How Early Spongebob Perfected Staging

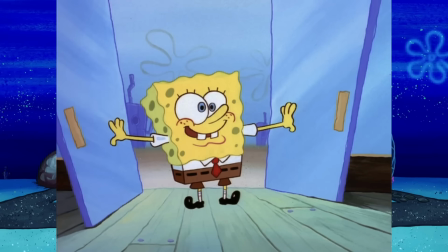Early Spongebob did a lot of things pretty much perfectly.
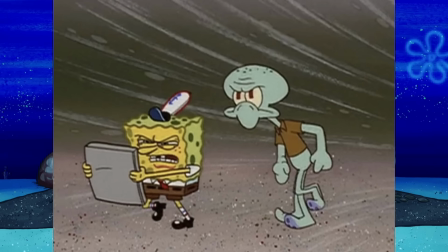You could talk about the great atmosphere, the great storytelling, the great comedy, or the great writing in general.
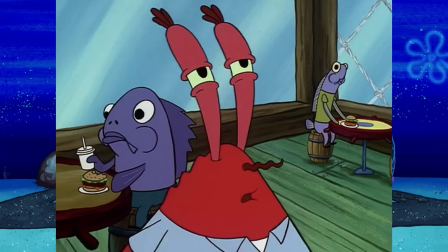But I think a very underrated aspect of early Spongebob episodes is how they really
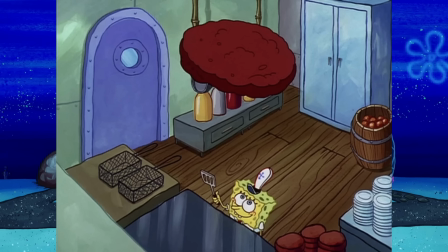mastered staging and making a frame as dynamic and interesting as possible.
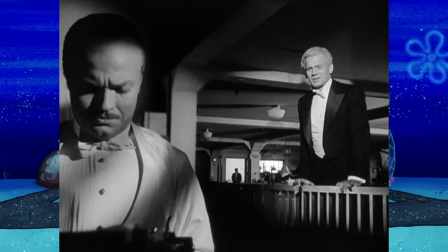Hey!
So staging is basically how everything in the frame is positioned in relation to each other.
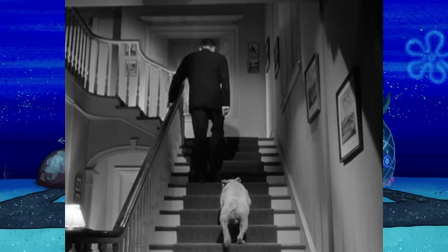Every element in the frame can be arranged in different ways to create different shot compositions and can be what makes or break a frame.
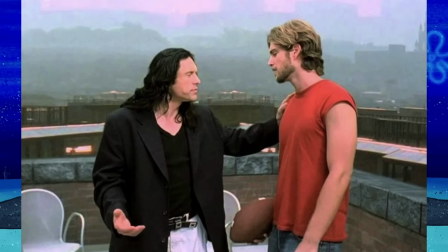Good staging is the difference between a boring shot and a very interesting and dynamic one.
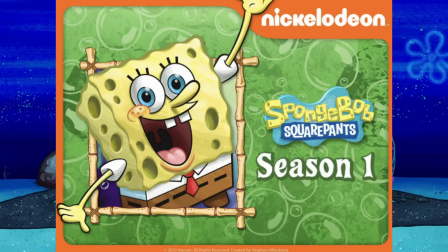And early SpongeBob really mastered staging. Season 1 of SpongeBob has some of the best shot compositions I've ever seen in a cartoon.
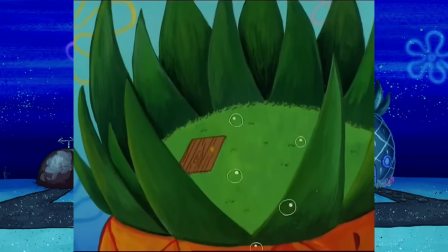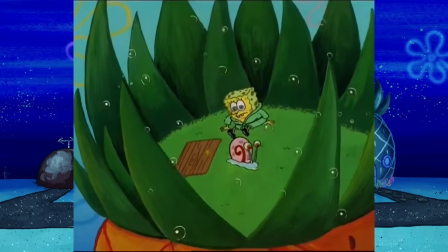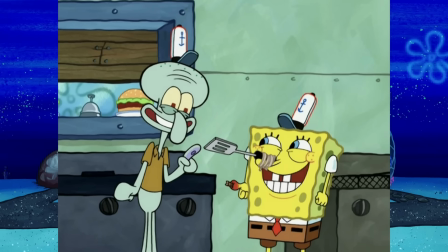Instead of just sticking to the same boring shots over and over again, we get some new and interesting camera angles in pretty much every scene.
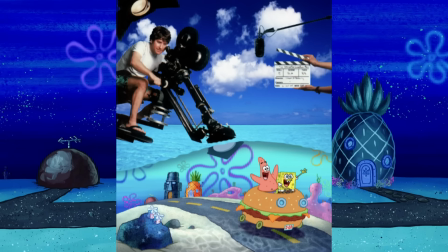Now, I'm saying camera angles like this isn't animated,
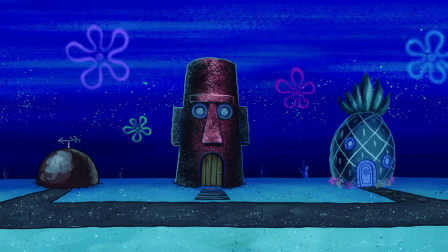but since all of these terms are from like actual movies,
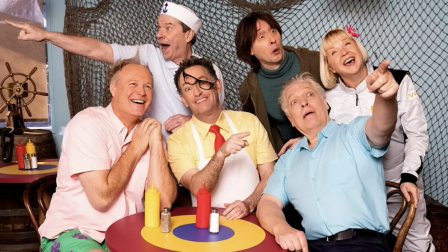like live action movies and shows, I don't really know how else to put it.
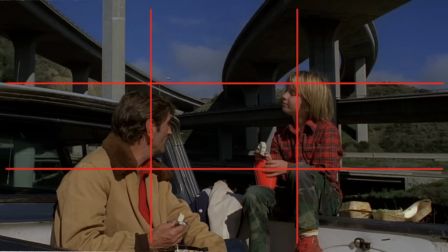That also means that framing also applies here.
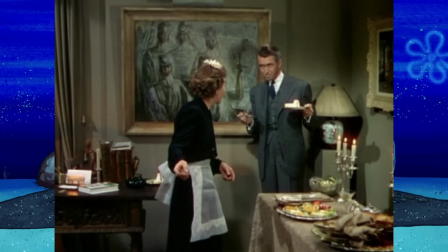Like staging is usually how you put everything in the frame, and framing is how you like record and shoot.
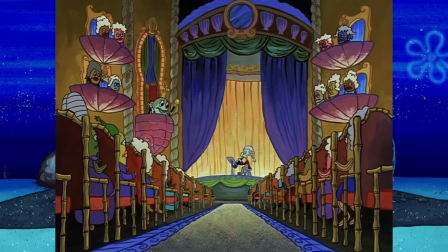But since this is a cartoon, they're basically the same thing, so you can really like swap the words out. And I'm gonna stick with staging though, cause I said it already.
Flecto has found our secret lab.
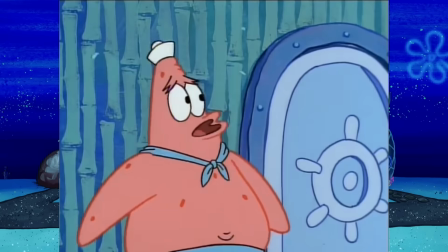What would the real Mermaid Man do? Why don't you ask him yourself?
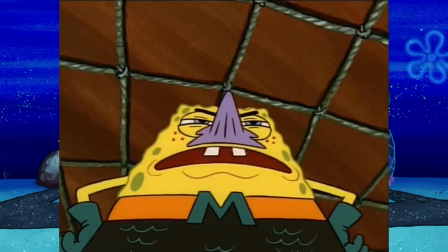Elaborate, you vile fiend.
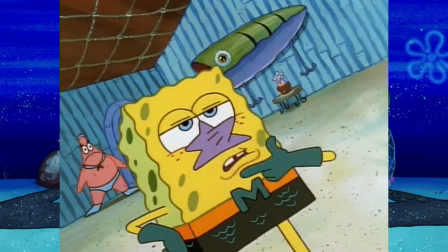The perspectives are always switching up in early SpongeBob, giving us really interesting and dynamic views of the scenes,
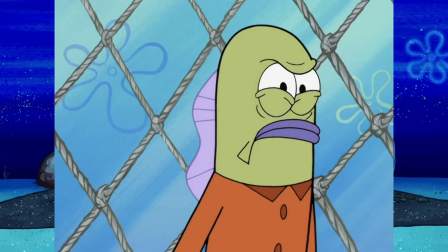making it more fun and engaging to look at, instead of cutting between the same two angles as characters are talking.
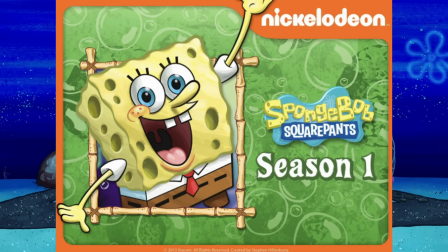A great example of Season 1 using its staging to make everything more dynamic is the opening scene in Nature Pants,
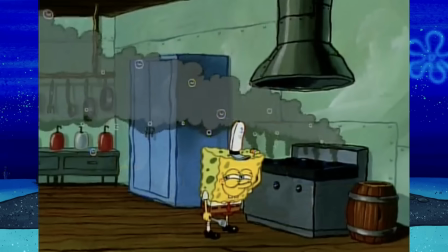when SpongeBob almost burns down the Krusty Krab.
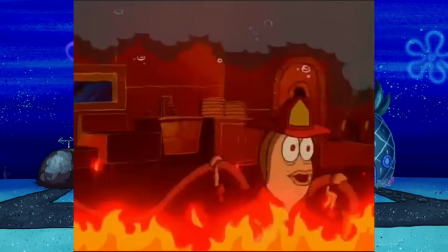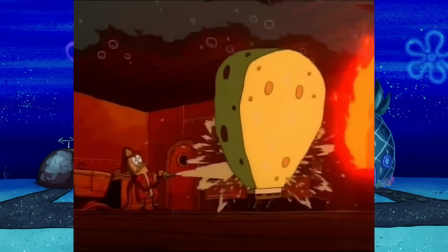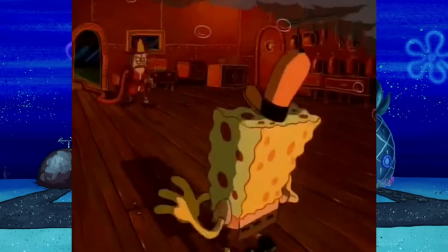This frame is like a meme, but it is also really incredible just how fun it is and how it really elevates everything with perspective and all.
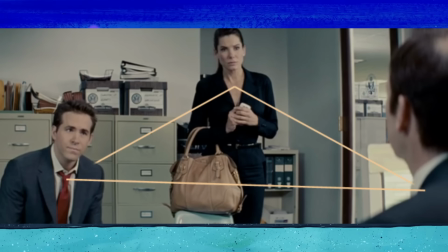It's also a good example of blocking, which has to do with the actors positioning in relation to each other and the camera,
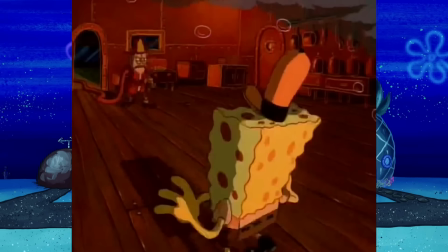like standing in front and in the foreground and stuff. Now in this frame there are no actors and no camera, but positioning SpongeBob like this in the foreground with the fireman running through the door further into the frame, that's just amazing, like it looks really good.
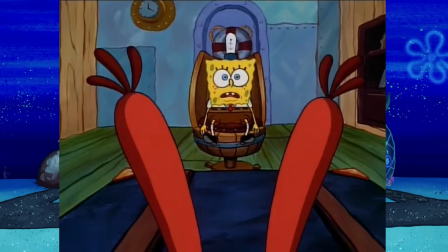What's wrong, boy? Well, This is the 4th time this week I've had to scrape you off of something.
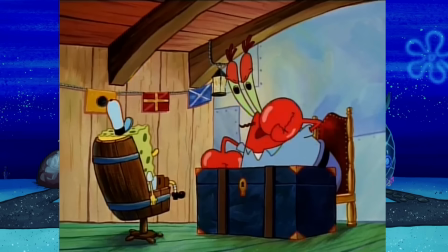Well, I've been thinking. We need to get you thinking about work! No offense, Mr. Krabs.
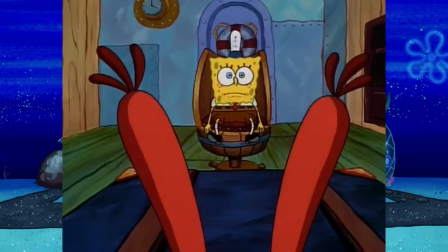This continues when SpongeBob goes to Mr. Krabs' office, where I really like the perspective we get here with the tilted framing.
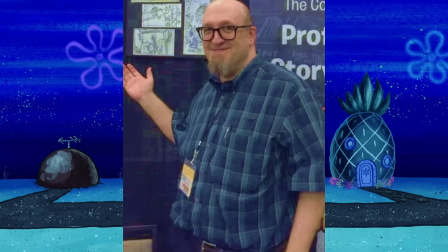Sherm Cohen, a storyboard director on SpongeBob, like all the way back from the beginning,
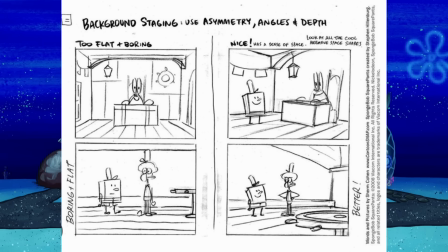made this guide to background staging, which is very applicable to this frame right here.
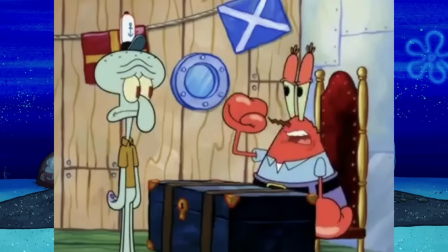Instead of just having a regular shot where the two are on the same level looking at each other, we get this incredible frame that really elevates the scene.
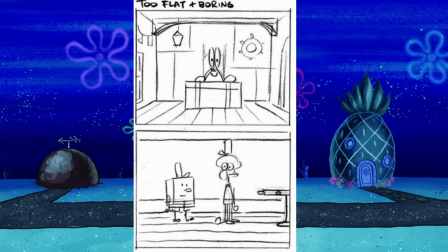Now, that's not saying that these other ones are bad.